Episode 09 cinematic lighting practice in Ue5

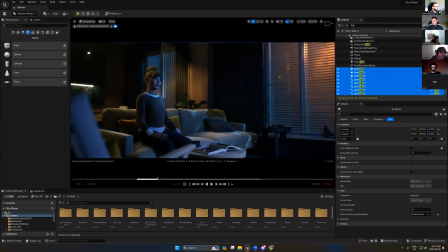(20:32)
I add the light for the background and I already added the light for the character. And also I followed the lighting techniques to have the fill light and the rim light and the key light for each element here.
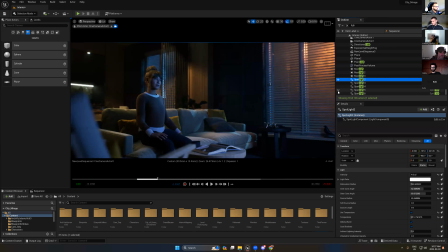(20:47)
Just look at this one. I just want to show you something here. You see this spotlight? I need to take this here.
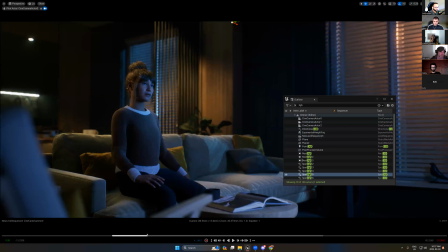You see the light here? It's just a small light, but it's important to add it because here there is a spotlight. This light, it should be reflected on this
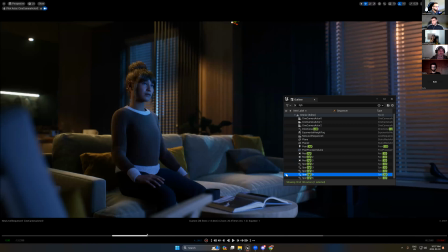(21:19)
flower. So this flower, there is someone created. There is someone put 5 hours or 6 hours to create this flower to put it in your scene. So if you keep this dark or black, you missed something.
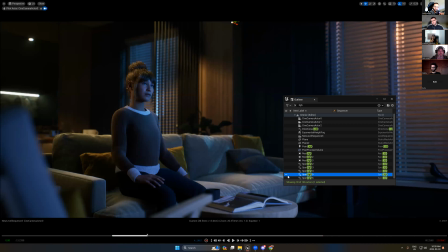(21:37)
So that's why I told you start first with the indirect light and add some nice light in your scene. After you finish, you can focus on the character. But if you keep your attention focused on the character, you will miss a lot of things around.
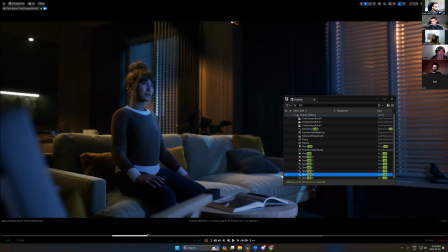(21:55)
Okay. And also think about the color harmony. When you have blue light, try to break it with another color, like orange color. If the background has more orange color, try to break it with a blue color.
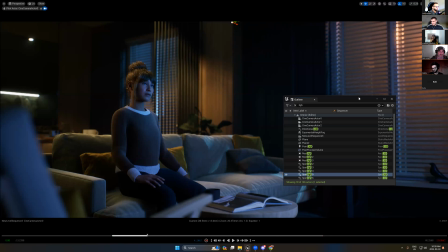(22:10)
Okay. So in the end, you will get very nice image.
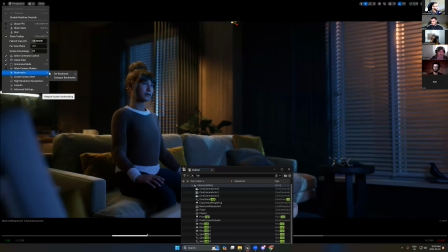(22:18)
Like here. And again, when you finish,
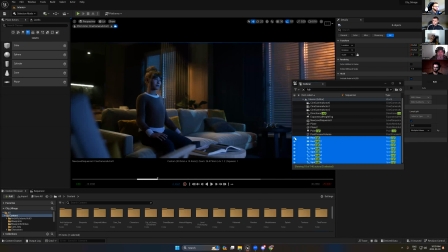(22:23)
the director will come to you and he will decide, okay, turn off this light or turn on this light. But at least in the end, you have good color. Okay.
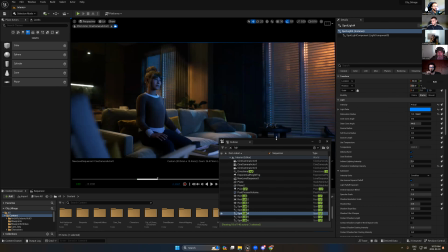(22:36)
Good light. The second thing, have you ever think about how to blend the lights? What is the light blending? That's what I mean.
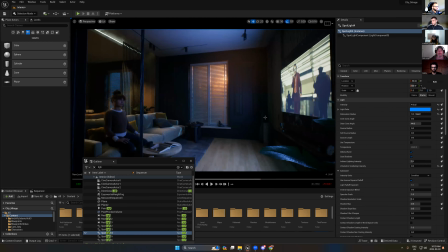(22:51)
If you look at this light, rectangle lights, you see, I have lights here come from this TV.
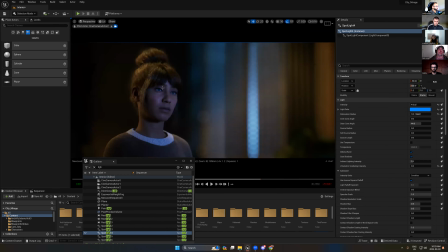(23:00)
Okay. If we select this camera, the close shot, the light looks okay.
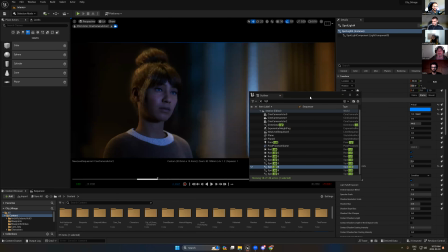(23:08)
It looks natural, but this light should comes from the TV. So the TV is not only has one color. If we have an action mode or any other
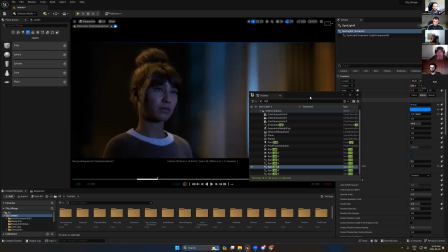(23:21)
video play in the TV, we should see different color, maybe orange, blue, green. So try to think about this, how we can add many lights as a layers to make blending like in painting.
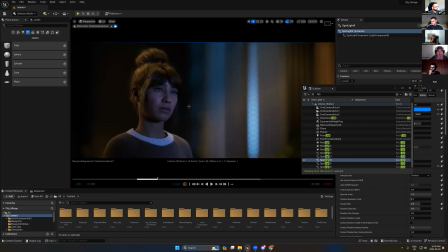(23:39)
So what I did here, this light, okay, it looks nice, but for me, it looks purple, only one color. But with add spotlight here, I followed the techniques for the cinematic, which is I created the V shapes.
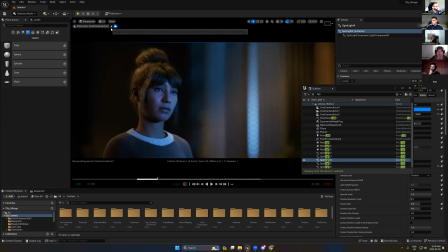(23:56)
And also, if you zoom in here now,
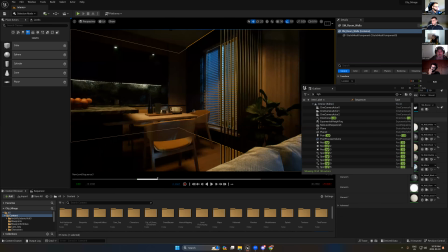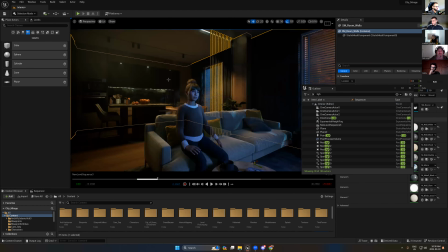(24:09)
oh my God.
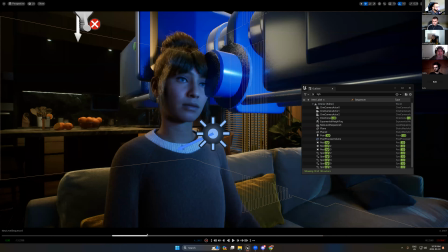(24:14)
So if you zoom in here now, you will really see there is two lights different on her face.
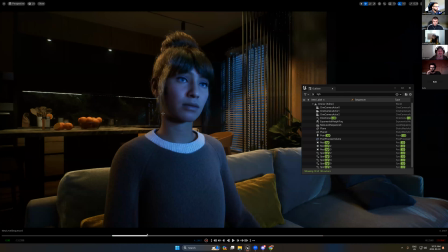(24:23)
This is a blue and purple, and then we have a nice orange here. So now we mix it many lights. It's not only one light direction.
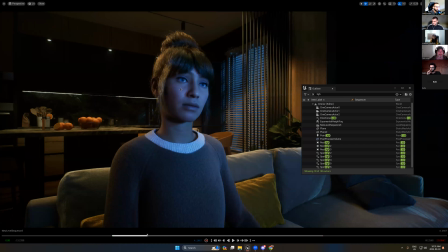(24:34)
So I add many colors as a layers in the end to have some matching natural color. And here's the idea. So you always think about the light in environment overall. So what happens if I add blue and then add another light has
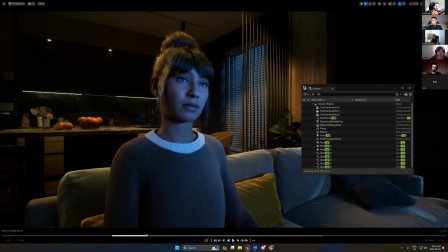(24:54)
purple light and add another light has orange light. So in the end, when you mix it, all of this light together, you can get really cinematic lighting modes. Is that did you understand what I mean? Yes.
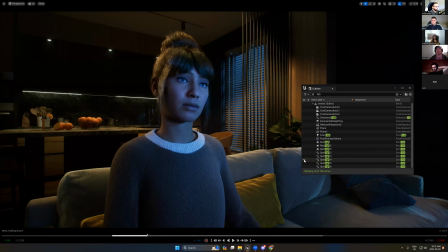(25:11)
Okay, perfect. Okay, so yeah. Just to add, when you talk about light blending, Mhm. it's obviously adding more light with different temperatures or different colors.
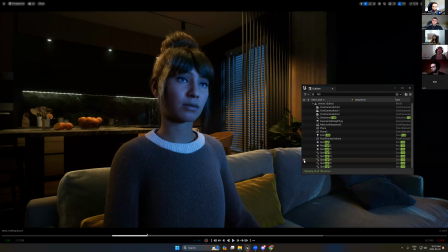(25:29)
Exactly. But it's mainly also about the intensity of those lights, right? Yes. Yeah. Because if they are all in the same intensity, let's say like 8, that blend in like a gradient, right?
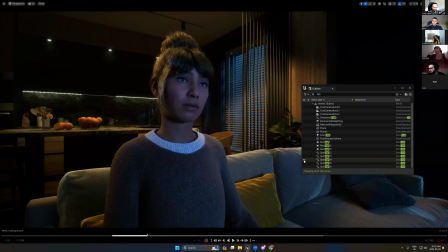(25:46)
Like it would be more harsh. Yes. So that is something that, you know, Yeah, absolutely. don't be afraid of playing with, you know, moving a light to a really, really, really low value.
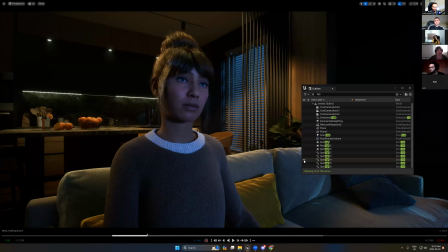(26:02)
Exactly. Yeah. Yes. Yes, right. Intensity is very important. If you keep the intensity as a same value, you will never get blending. But as I told you, if you think more like the artist when he used the colors to paint
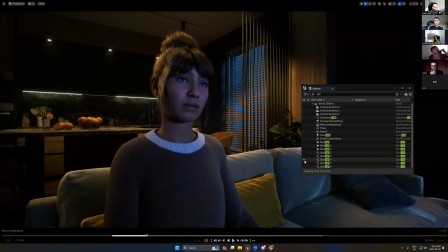(26:23)
any portrait, for example, he always used the white to just make the color more bright or more strong, or just blend. He can use the color to blend between the blue and the orange to get different color.
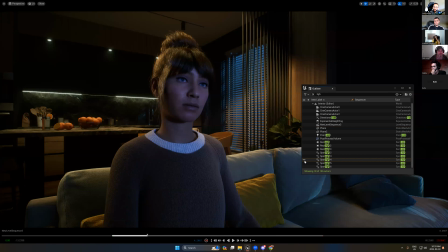(26:41)
In the lighting side, also you have to think the same things. You have to think about how I can add different lights. In the end, when we blend it together, I will get some nice cinematic light.
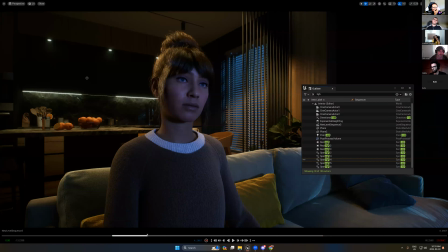(26:56)
Like here, you see the light, it looks okay, but it's flat. Her face, it looks really flat. But I just add very small spotlights. Here, boom, it make difference.
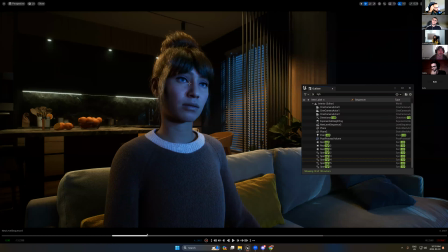(27:09)
You see? Just small lights. But I was put in mind, I have to add the V shapes here. So how I can reach this? Just simply add spotlights.
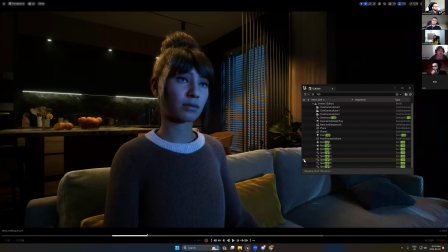(27:27)
And make the radius small to just affect on her face only. Okay, so just one spotlight can make difference. The same thing we did here in the background. I focus in the background. I really want to make each element visible. You see, this items,
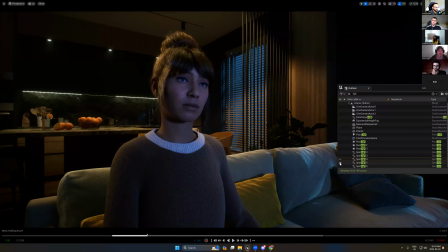(27:48)
it's really dark, but once we add these lights, I add more life to these assets. Okay, here in the background here, I have this orange.
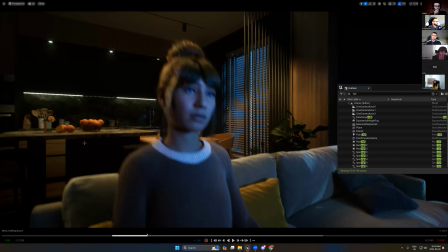(28:02)
I have orange, so I add big spotlights to just make this orange visible. So if we turn this off,
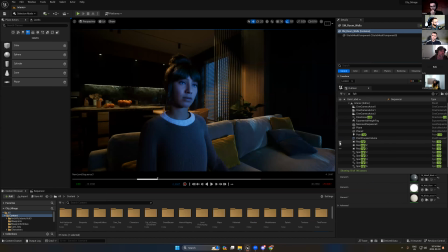you see, one spotlight, this is rim light, my rim light.
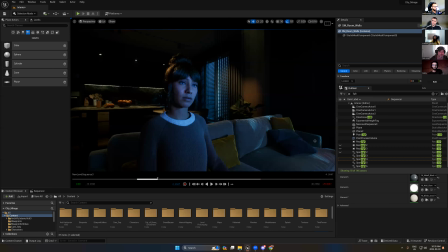(28:33)
Yes, Mattia? Yeah, Karim, just to make sure that I get a rule out of it, like let's say a guidance. So I'm looking at the color harmony.